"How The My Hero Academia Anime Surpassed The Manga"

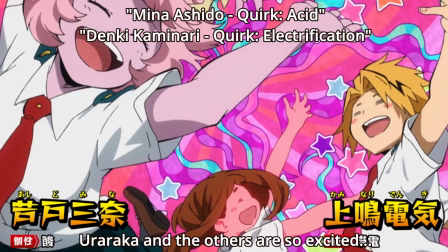0:00 I'm jealous of you anime-onlys, I really am, because when it comes to the anime adaptation of Boku no Hero, it's honestly better than the manga.
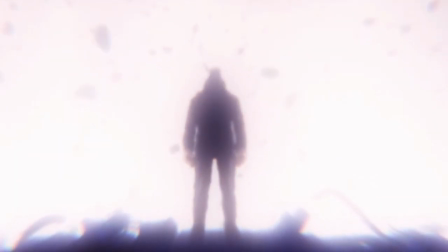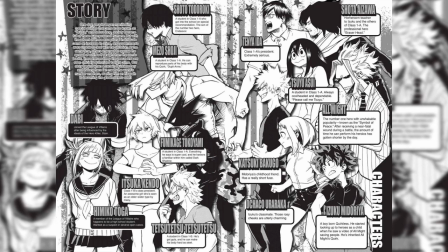0:18 For a very long time now, I've always wanted to prove to you anime-onlys that the anime was way better than the manga. And so today's video, I want to break down episode 3 and showcase how the anime surpassed the manga.
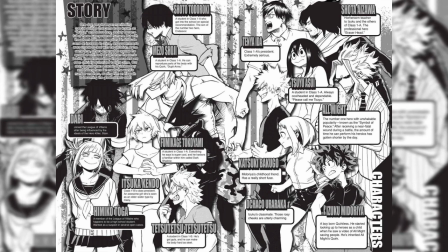0:35 And the chapters I will be covering with, My Hero Academia Season 3 Episode 3 is chapters 72 and chapter 73.
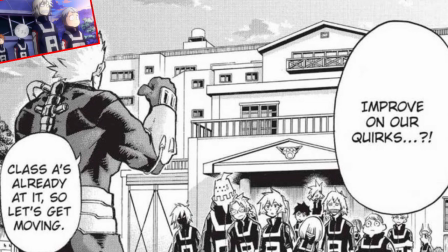0:44 Now, to begin, let's talk about this first sequence that started at the beginning of the episode for episode 3 of My Hero Academia. We see it to where Class B, they're walking outside, and it's early morning, and you can see how they're very tired.
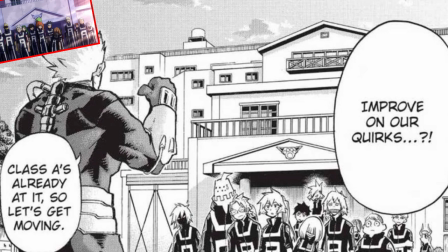0:58 And you can see how, in the manga, you can see they're tired and all that, but when you look at the anime, you can clearly see just by the way the background is done, to the way the character movements are done, that, there was just more life put to the scene, and where this scene clearly surpasses the manga.
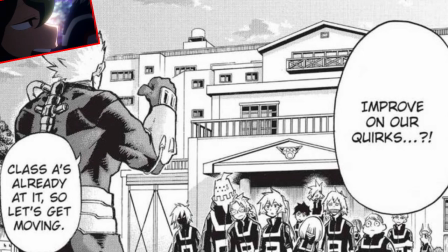1:14 I mean, you can even tell that it's like early morning just by the way the sky is done.
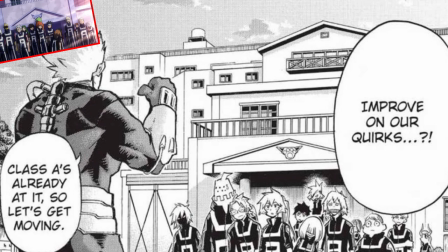1:18 So just this scene alone, it far surpassed the manga, and this was just the start of the episode.
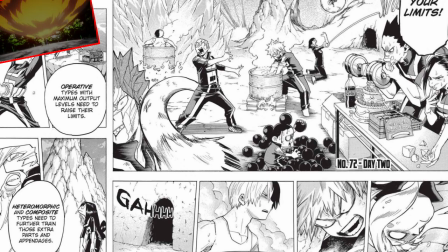1:25 Now, one of the big scenes that actually was very different compared to the manga was seeing all of the characters and what they're trying to improve. For instance, Todoroki, what he's trying to improve, what Bakugo is trying to improve, what, Ochiko is trying to improve, what Tsuyu's trying to improve.
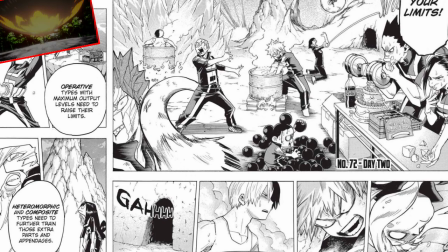1:41 Like, all of our individual characters, they're trying to figure out ways to surpass their limits with their quirks. That was the entire point of this beginning segment of the episode, like this little mini montage. And as you can see by, the manga panel on screen, this is pretty much all there was to the training.
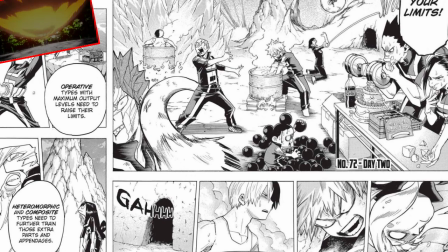1:57 You got to see the individual characters and how they're trying to improve and all that, and, how they're trying to surpass their limits, but overall, it wasn't really dived into in detail on what they were trying to do.
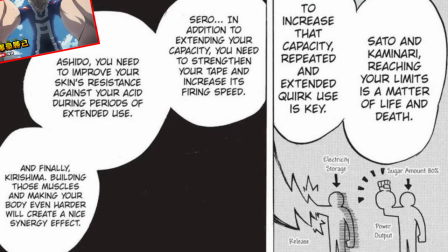2:07 In fact, later on in the chapter, we have Aizawa-sensei talk about how certain individuals need to improve on certain parts of their quirk, like, Sero, how he needs to extend his tape and all that, and you can see this through Aizawa, and in that moment when he was discussing this in the manga, the panel was actually black.
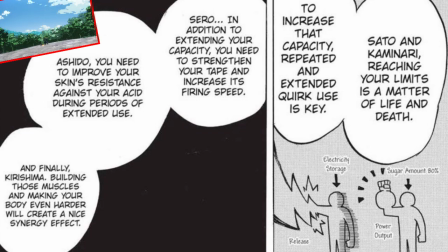2:26 So Studio Bones took the liberty, or artistic liberty, to go out of their way and expand upon this scene and make it, more enjoyable while it explains what these individual characters are trying to improve on.
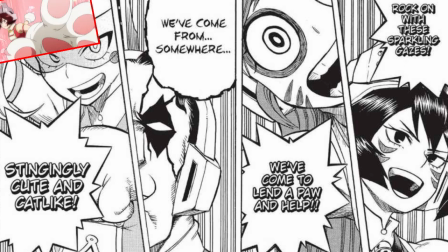2:40 Now, another very iconic scene that really I was looking forward to seeing was the Wild Wild Pussycats. Getting to see the Wild Wild Pussycats finally introduced, and in the manga, they each have their own little catchphrase they're saying, like, rock on with these sparkling gazes, they kind of lend a paw and help,
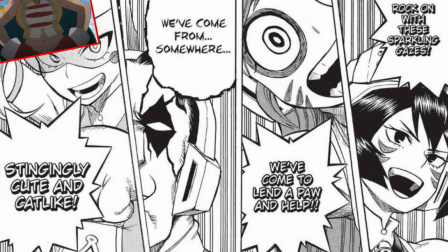2:57 and all of that, and basically, you can see from the manga panel that they are just, they're getting ready to pose.
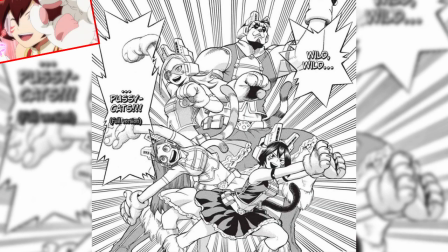3:03 And then when they finally do pose, this was just a cut straight to them posing. But in the anime, you actually see, like, more along the lines of, like, a transformation sequence you would see in, like,
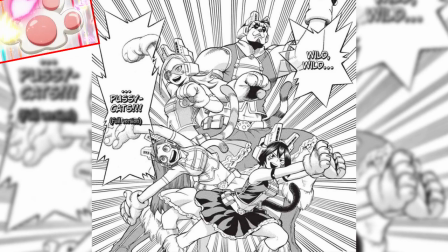3:12 a Magical Girl series or something, as they slowly start to pose, which I feel like just brings a lot of life to the scene, especially since the Wild Wild Pussycats are supposed to be very lively. Now, the next sequence that I really
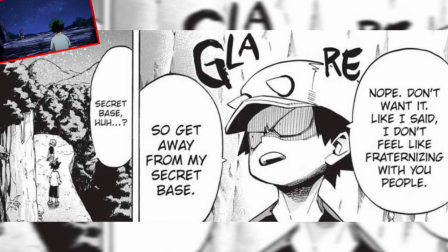3:25 thought was well done in episode 3 of My Hero Academia Season 3 was the Kota stuff with Izuku. When Izuku walks over to Kota to try to give him food and all that, you get to see how Studio Bones,
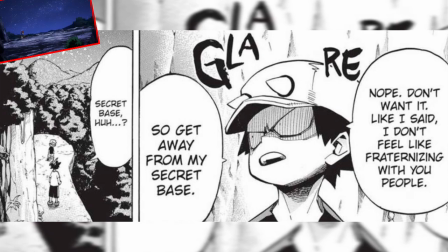3:37 they actually made the perspective of the scene a lot better. For instance, in the manga, as you can see, the cliffside looks very small. It looks like Izuku and Kota could just fall off like it's nothing, like there's barely any space for them to walk on. But in the anime, there's a lot of space.
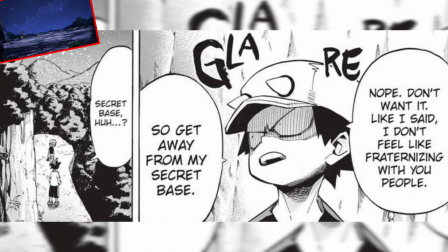3:54 You can see how Studio Bones extended the cliff a little bit to make it look like the perspective that there is a lot of the cliff instead of just like a sheer, drop off that you see in the manga.